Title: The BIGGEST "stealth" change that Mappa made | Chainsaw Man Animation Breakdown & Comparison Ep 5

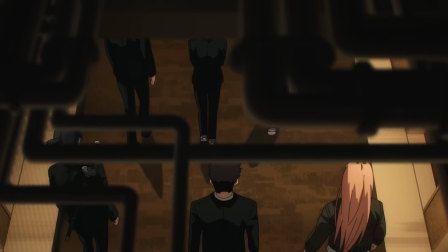I don't know what kind of hotel would have their ceilings exposed like this, but the divergence in lighting between it and the rest of the hallway almost gives the feeling that something could be working up there.
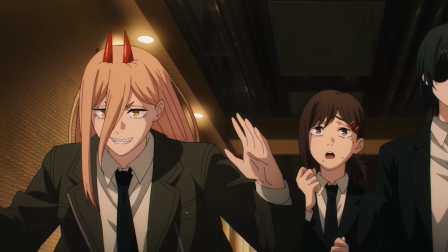Not that it bothers any of the characters, or even Kobeni for that matter, who the anime alone shows that her and Power went off to check up on the boys while they were roughhousing,
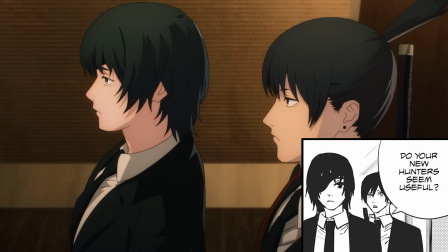giving Himeno and Aki some time to chat in private about the survivability of these fresh recruits.
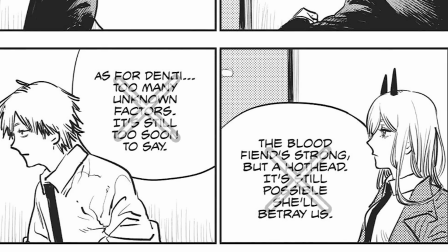Just Kobeni and Arai though, Aki talking about his recruits isn't in the anime since Himeno never got the chance to ask him this time,
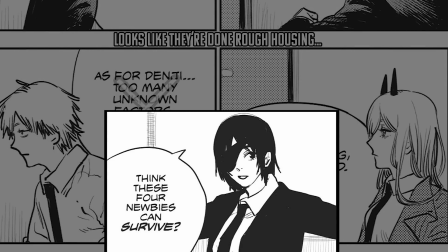instead going right to her next question about whether Aki thinks they have a chance to live in this industry.
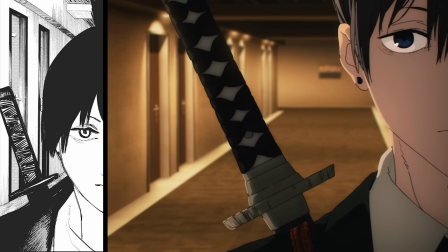This girl seems to be quite afraid of dealing with death, and we can kind of get a taste as to why in this upcoming flashback scene here.
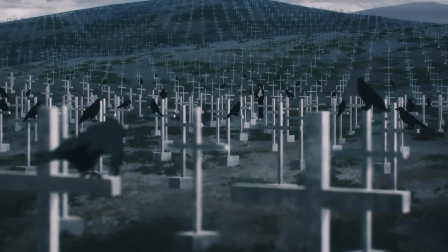And what better way to aid it than with some anime exclusive crows. Seriously, Mappa loves adding these guys into their episodes.
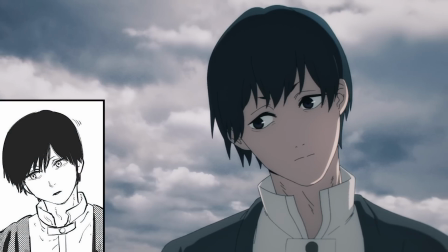I don't blame them, they do create a nice accent to the scene and can be used for more emotional impact as they fly with the wind once Aki introduces himself.
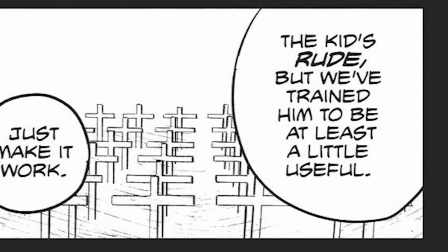Normally that would be followed with this mystery man giving a quick backstory on Aki, but as you already saw,
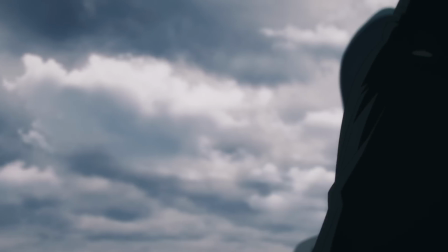he said his lines and left a little earlier in the anime, now giving the two of them some space to themselves to get acquainted with one another.
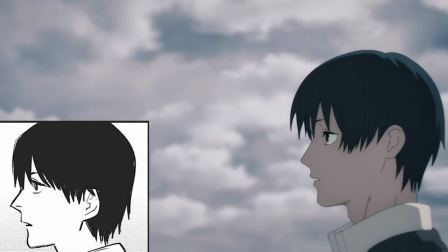It was a short acquaintance though, as it basically just starts and ends with Himuno reiterating the same line before the flashback started,
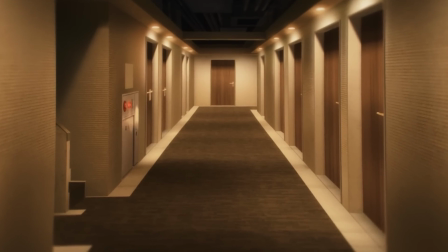perfectly looping us back into the current day. A day that's starting to drag on a little too long for Denji, based off of some anime-only restless lines of his,
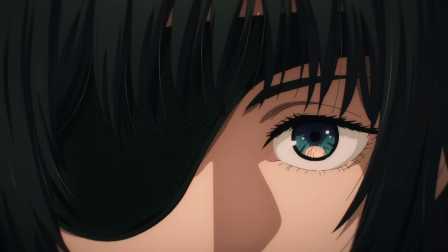but sure enough, right when he finishes complaining, that's when a devil is detected by Himuno,
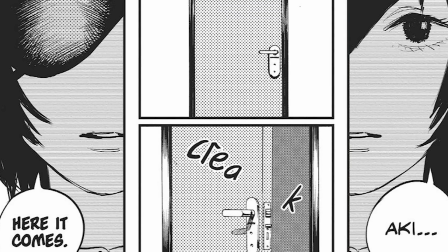where she actually got to finish her cool little one-liner this time before this stumpy freak of nature makes his entrance.
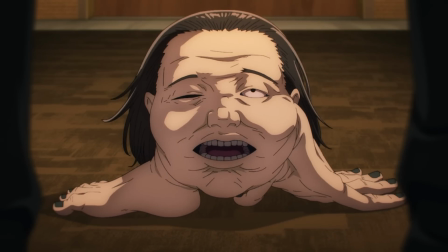Its official and grand appearance will be what marks the end of this chapter, and once we move on to chapter 15,
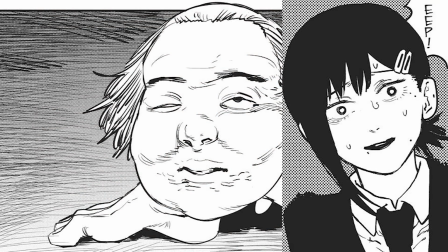that's when we'll get a proper reaction to this thing in the way of some panicking from Kobeni.
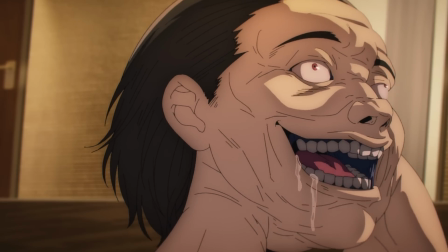Looks like someone didn't get the memo that devils thrive off of that fear, because that was all the incentive this devil needed to attack her.
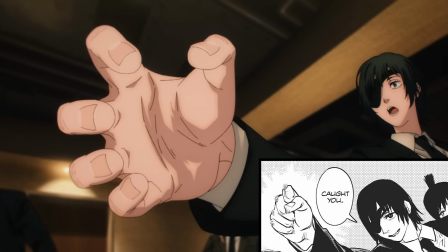Similar to how much closer this devil is to Kobeni now, these shots have been reframed to be far more dynamic and up close and personal.
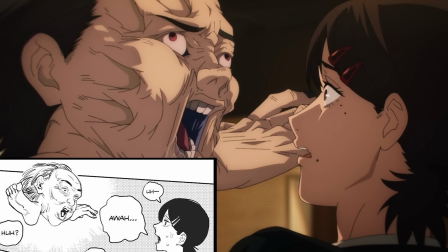Everything is right in your face, and so much so that we can actually see the imprints on this devil once Himeno grabbed it with her ghost powers.
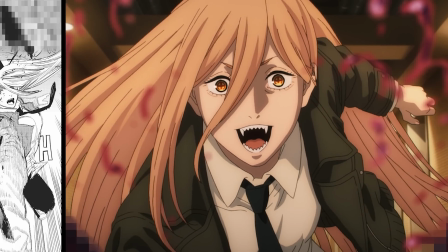This of course gives power the moment she's been waiting three episodes for, and boy does she love making things look as brutal as possible.
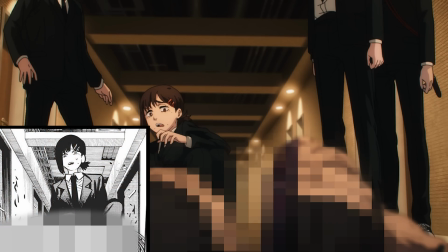Mappa certainly does enjoy animating the insides of their devils. It's all so detailed, much like the very easy to distinguish trail that he left behind.
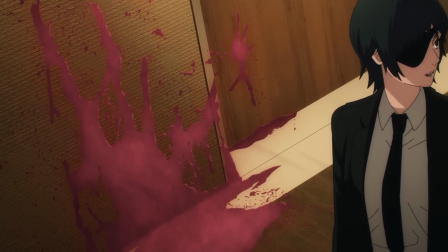Mappa didn't make it overly obvious that this would come into play later since most of our focus was on Himeno here,
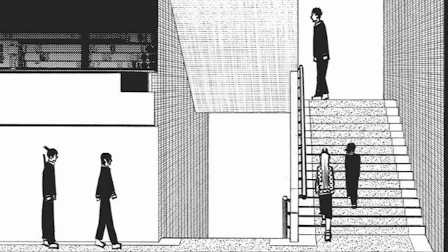but it was just distinct enough for us to keep in mind as we move over to the stairs.
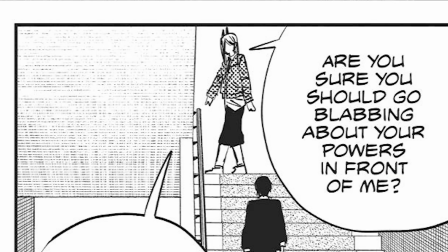And when we're there, Power seems to be pretty interested in why Himeno would show off and explain her abilities to her,
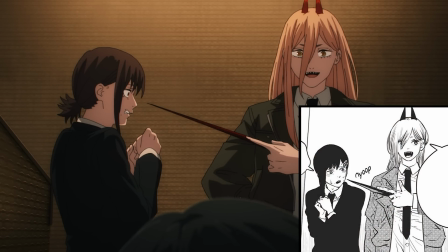and naturally this causes Power to wonder if she has the advantage knowing all this. But even if you don't believe in ghosts, it's still probably better not to mess with them anyways.
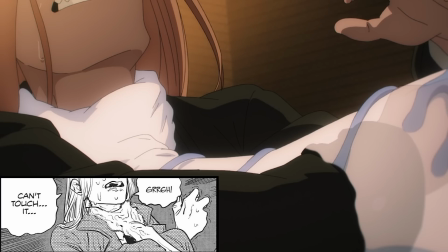This ability really is handy. It seems like there's nothing you can do once it gets a hold of you, and Power figured that out pretty quickly on the spot.
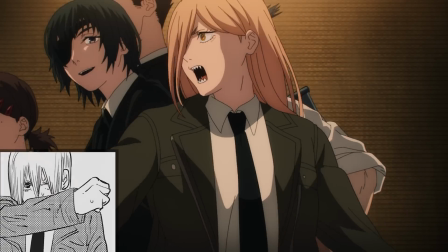She was certainly put in her place pretty quickly, and it's a sight that the anime alone shows Denji was pretty amused by.
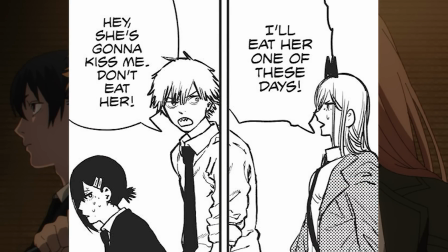The dynamic between these two is always so interesting to watch, but for those who exist around them, I can see how it would get kind of annoying.
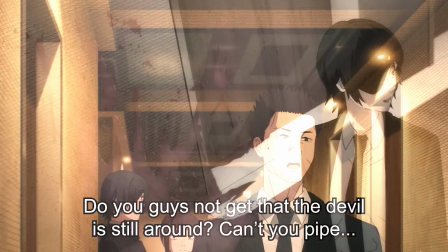Kind of like how annoyed Arai is right now with one little extra anime-only line before noticing the splatter from earlier.
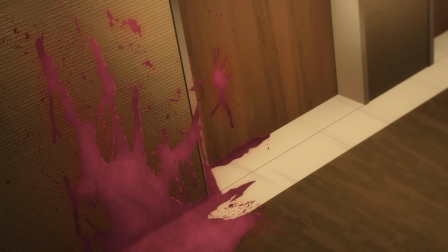This is interesting, not just because the devil's head is probably missing from Arai's vision, but that this blood stain is something that he didn't even notice at all in the manga.
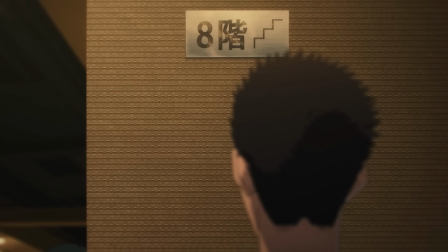See, the blood is what causes him to go back and check the floor sign, but in the manga, it's instead the first thing that he looks at when he reaches the top of the stairs.
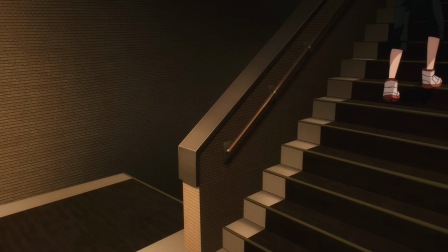While relaying these findings to the rest of his teammates, it seems that in the anime, Power was still lagging behind a little bit,
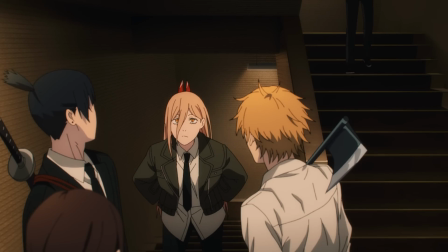so that when Arai conducted his little experiment, she was still on her way up the stairs,
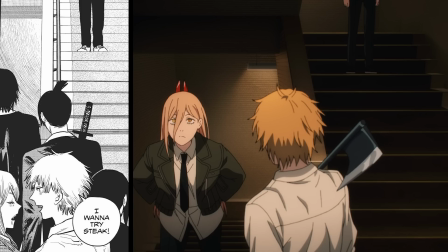whereas in the manga she's already chilling with Denji once Arai reappeared from the top. Cue the visual confusion.
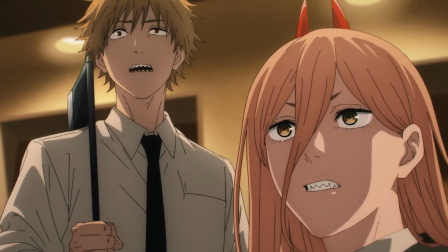Even though Power was just talking about steak in both versions, even she now gets the chance to notice the oddity that's occurring, whereas in the manga she still seems to be a little out of it.
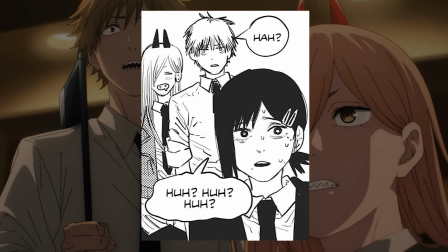And believe it or not, this panel showing Kobeni's confusion as well is the last one we'll be talking about today,
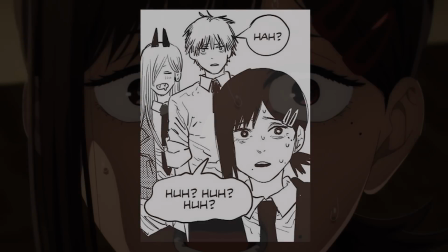because while we're only halfway through chapter 15, this is where the episode comes to a premature end.